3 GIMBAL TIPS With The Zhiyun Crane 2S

Okay, tip numero uno. Learn how to walk.
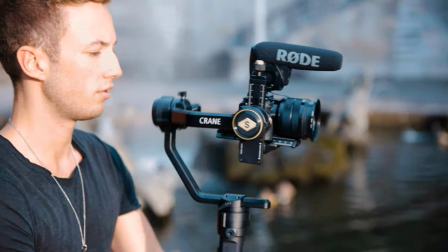Your gimbal stabilizes three out of five axes, while the chicken stabilizes all of them. That's why its head is staying at the same position all the time. But with your gimbal, it only stabilizes pan, tilt, and roll. So the gimbal doesn't really stabilize any movements you do vertically and horizontally, while just moving by yourself so you have to kind of like smooth out those movements with your arms and with your legs and I see many people just running to the stalls buying a gimbal throwing on the camera and just like running around without any effort of walking smoothly so many people think the gimbal is going to do all of the work for them and they don't put any effort into it but that's not how it works I made a small comparison of what the footage looks like when I shoot with really
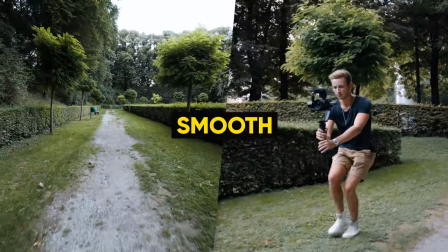like stiff arms and stiff legs compared to actually smoothing out all of these movements and you can definitely see that in the first
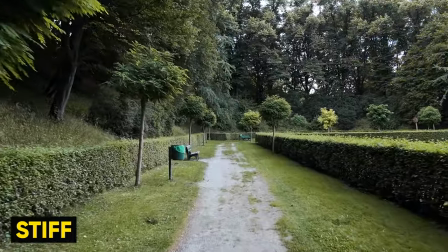one you can kind of like see all of these small micro jitters you can see kind of like a wobbling going on in the background just because your movement your
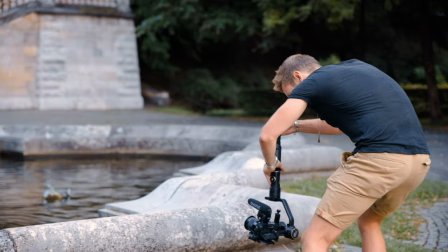vertical movement is not really smoothed out in many situations I like to shoot with my gimbal upside down or as Xeon calls it the inverted
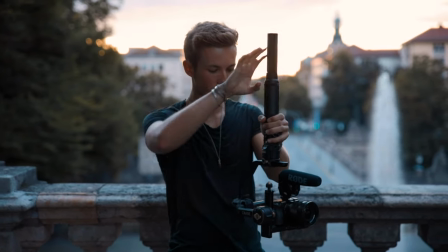mode so basically you just take the handle and put it on the top of the camera you just flip it around and when your camera is on the
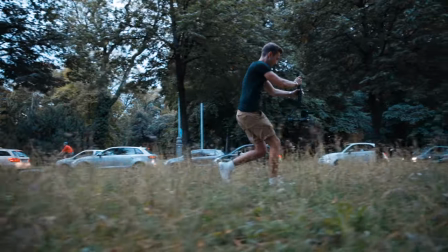bottom it actually gets a lot easier for you to smooth out all of the movements because most of the weight is below your arms.
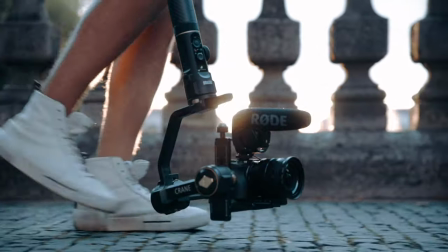And on top of that, if your camera is really close to the ground,
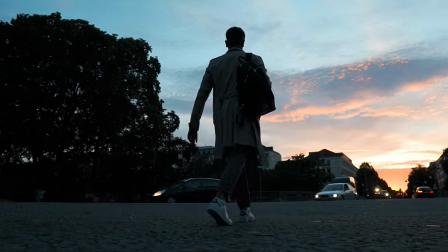you often get really interesting and dynamic perspectives just because the ground is rushing by in front of your camera and yeah,
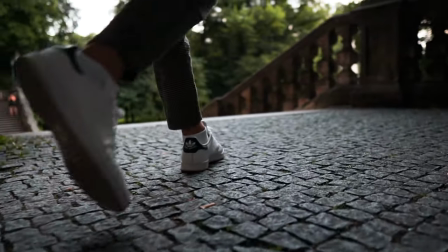it just gives you an overall depth and kind of like emotion and speed. I personally shoot in upside down mode most of the time, probably I'm shooting in upside down mode for like 70%, just because it's so much more stable. Sometimes I even run around if I'm filming like at the same height as my face. I'm running around like this just because it's a lot more stable.
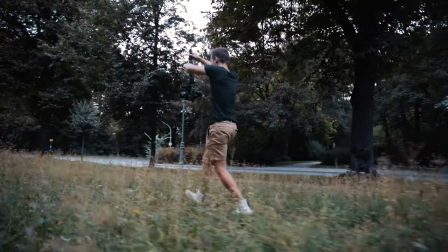I'm not sure if that's just me. I look like a goblin if I do it. Yeah, it just works out for me. So yeah, to sum it up, practice with your gimbal as much as you can and learn how to properly walk. As stupid as that sounds, it really makes a difference. After some time, you will get so used to the movements that the gimbal actually feels like an extension of your body. and that's when the magic happens. Let's get to the next tip.
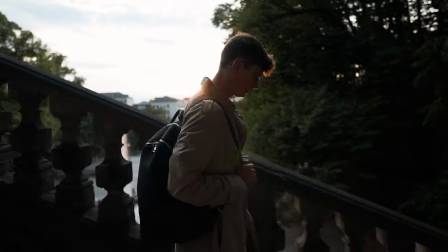Tip number two, diversify your movements. There's an infinite variety of gimbal movements you can do, which is the beautiful thing about those tools.
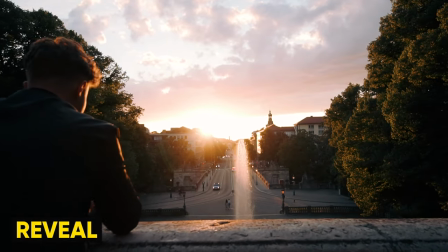Here are a couple of examples. Follow, reveal, orbit or parallax, dolly in, dolly out,
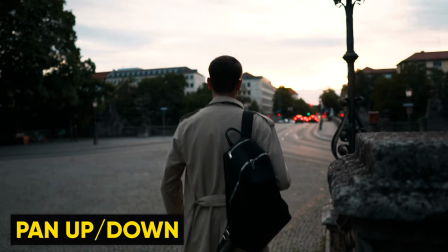slider, pan up or pan down and the average crazy POV shot. When I see other people filming with gimbals, they often do the same shot or same movement over and over again, instead of capturing a variety of shots. Probably the most used ones of these is the Orbit shots or Parallax shots. I mean, it's a great shot.
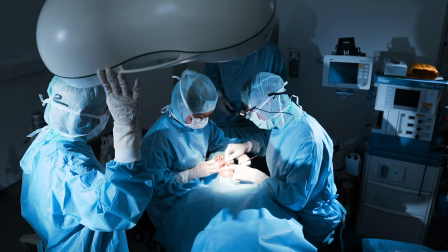I also use it a lot because it separates the foreground from the background quite well, so it gives your image a lot of depth and it also shows your character or your object from its different sides. So it's definitely a shot that kind of like has it standing. still you would like to have like a variety of shots to choose from because it happened a lot of times to me that after shooting when I started with the edit I kind of realized I only have like this like parallax shot to choose from and no other shots like a pan up or a reveal shots or any kind of other stuff and to get better at diversifying your movements
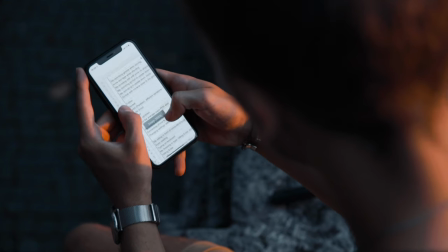it always helps to plan your shots beforehand I use shot lists for most of my videos to just know which shot I want to get at that specific location at that time. Don't limit yourself to just one movement and instead just get a variety of shots. Does that help? I hope so.